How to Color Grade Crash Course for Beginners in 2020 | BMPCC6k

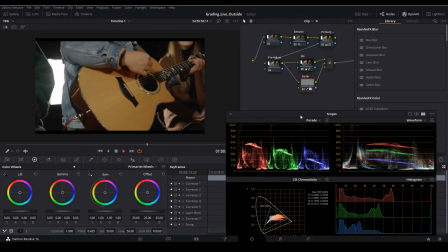8:16 This is not, it's not rocket science. It is artistic, and you obviously can push. We're not going for a particular look. Maybe in the future, if the client comes up, hey, I really want to get this particular look, we could study that look and then try and replicate it in Davinci. But this is just a beginning tutorial in Davinci, so I don't want to really, dive off of that cliff.
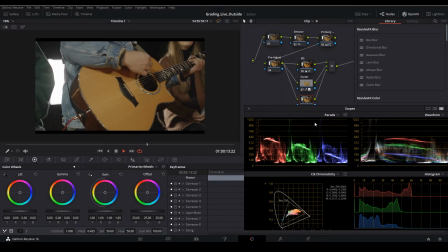8:35 Let's go ahead and recreate that layer node, and I want to isolate the skin here. So let's turn on our solo again.
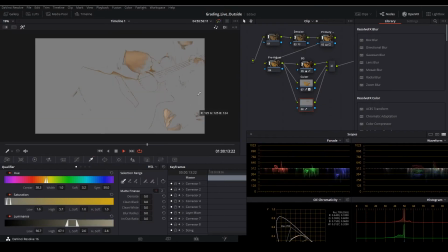8:40 Let's go to our qualifier, and I just want to pull the skin out. And you'll notice it pulls a little bit more than what we want. So let's just go ahead and pull back on the saturation. Reduce the luminance. A little bit of her hair.
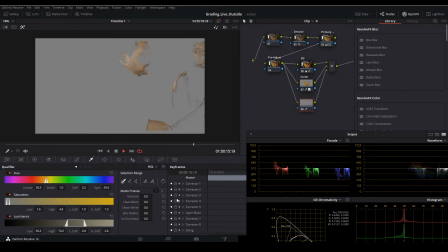8:54 Now, when we use the vignette, it's going to probably pull more of Sean's skin here. Oh. And the focus I really want, I want it to be on his face.
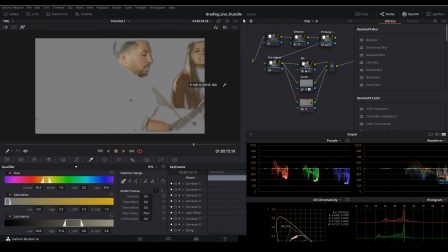9:13 Blur this way up. Cool. All right, so I pulled out a little bit of his skin.
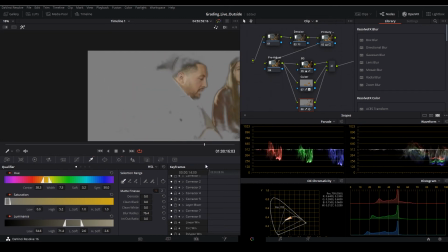9:21 And you'll notice it gets a little bit of the edges of the guitar. And it grabs her skin as well.
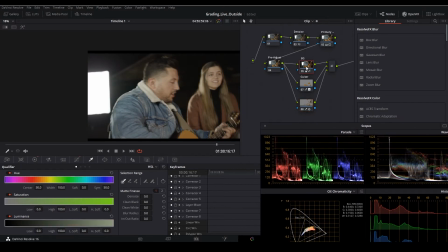9:25 And that's okay. So what we're going to do, and you'll notice if I hit Control D, their skin stays the same. So what I can do is just add more saturation to their skin. I also want to just use my primaries as well. Reduce a little bit of the detail. We're moving a lot, so it's okay. So we're just going to reduce a little bit of the detail. And let's add some color into the skin.
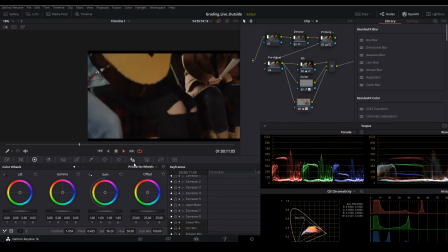9:48 See what this looks like. I'm going to turn off the audio.
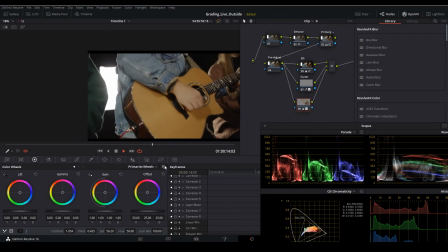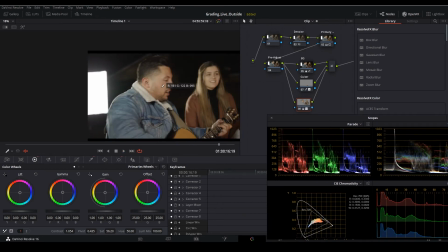9:59 You'll notice we reduced some detail in the skin. I pulled some of the reds out here just by using the saturation before, after. And so the skin tones look a little bit more natural.
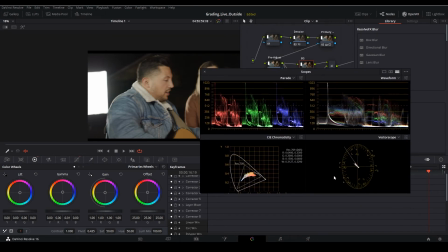10:10 If I come down here and I look at my vector scope, I'll see the skins are starting to look a lot more natural here.
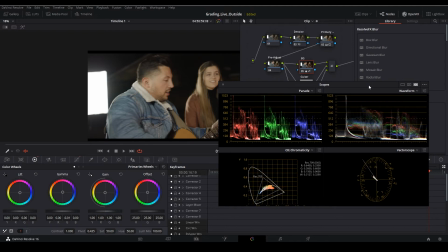10:16 They're still a little under where I want them to be. So let's go ahead and push that right now using this node.
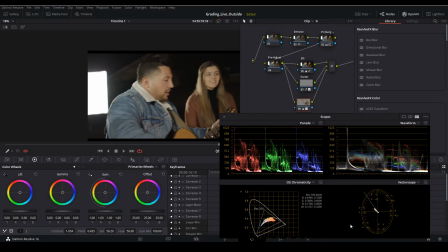10:22 What I can do is I can add just a little bit of red. Not by much. Just do like 0.1 here. And then I could probably add a little bit more red in the gain as well.
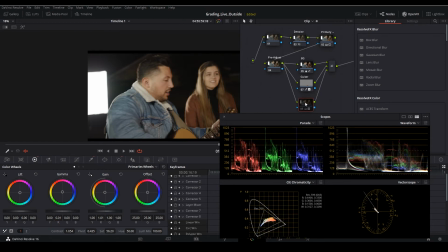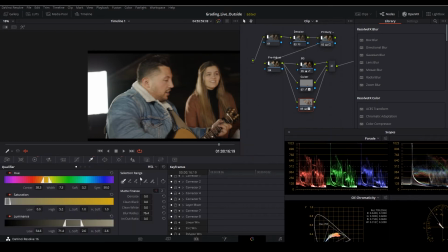10:49 I actually want to come over here to this qualifier and I want to blur this even more.
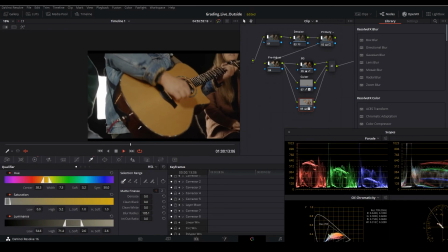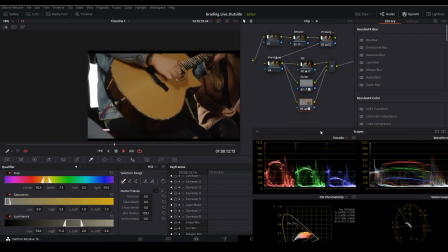10:58 Might have to come back and retweak this qualifier, but I'm pretty happy where it's at right now, and I kind of want to just keep moving along and get this to a finished shot.
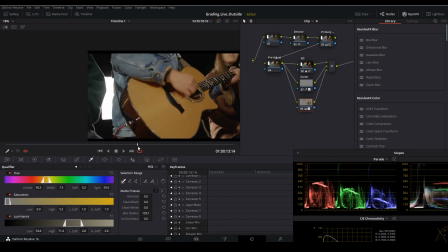11:06 Let's go ahead and do that right now. Let's come back to our hero frame. I want to create a node after my layer node. We're going to do this as a post adjust, just in case we need it. And like I said, I wanted to vignette Sean a little bit.
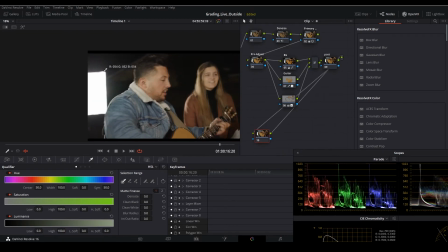11:18 It's going to come to the end right here. I want to create a mask, a vignette essentially that comes like, it's not a perfect oval vignette. I kind of want to draw our attention into this linear line that I created when I was shooting.
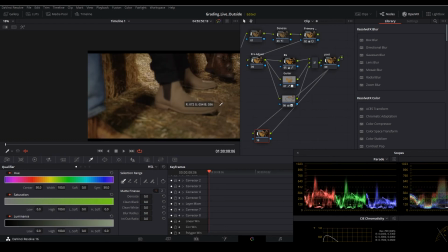11:34 So if you follow this shot, I start with the shoe down here, right?
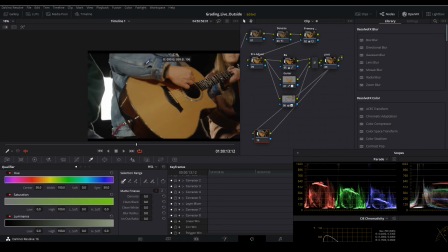11:37 Come up to about the middle point, the guitar's in the middle, and then we come to the very end and Sean's head's way over here.
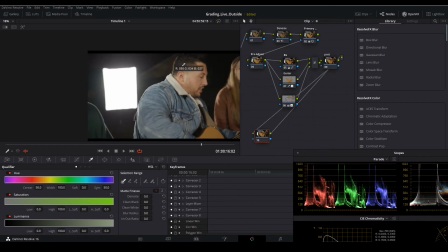11:44 There's a moment though that it falls off over here as well too, so we have to be very careful. So what I'm gonna do is I'm gonna come here, right click, I'm gonna hit add node, I'm gonna hit outside node. And then I'm gonna come in here, I'm gonna create this mask that we talked about on this node.
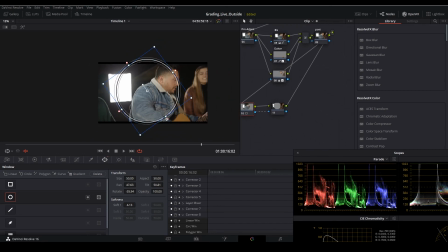12:01 And we're going to rotate it. And I'm gonna size it like such. This isn't like a perfect vignette. It's just enough to change our attention, essentially.
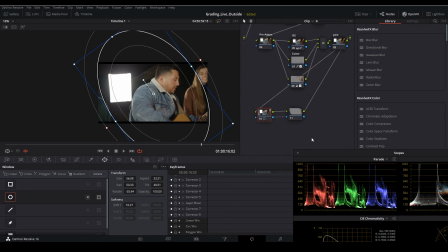12:15 Let's increase the softness. Cool. And we're actually not going to do anything yet on this node. I want to start with the outside node. Let's use curves.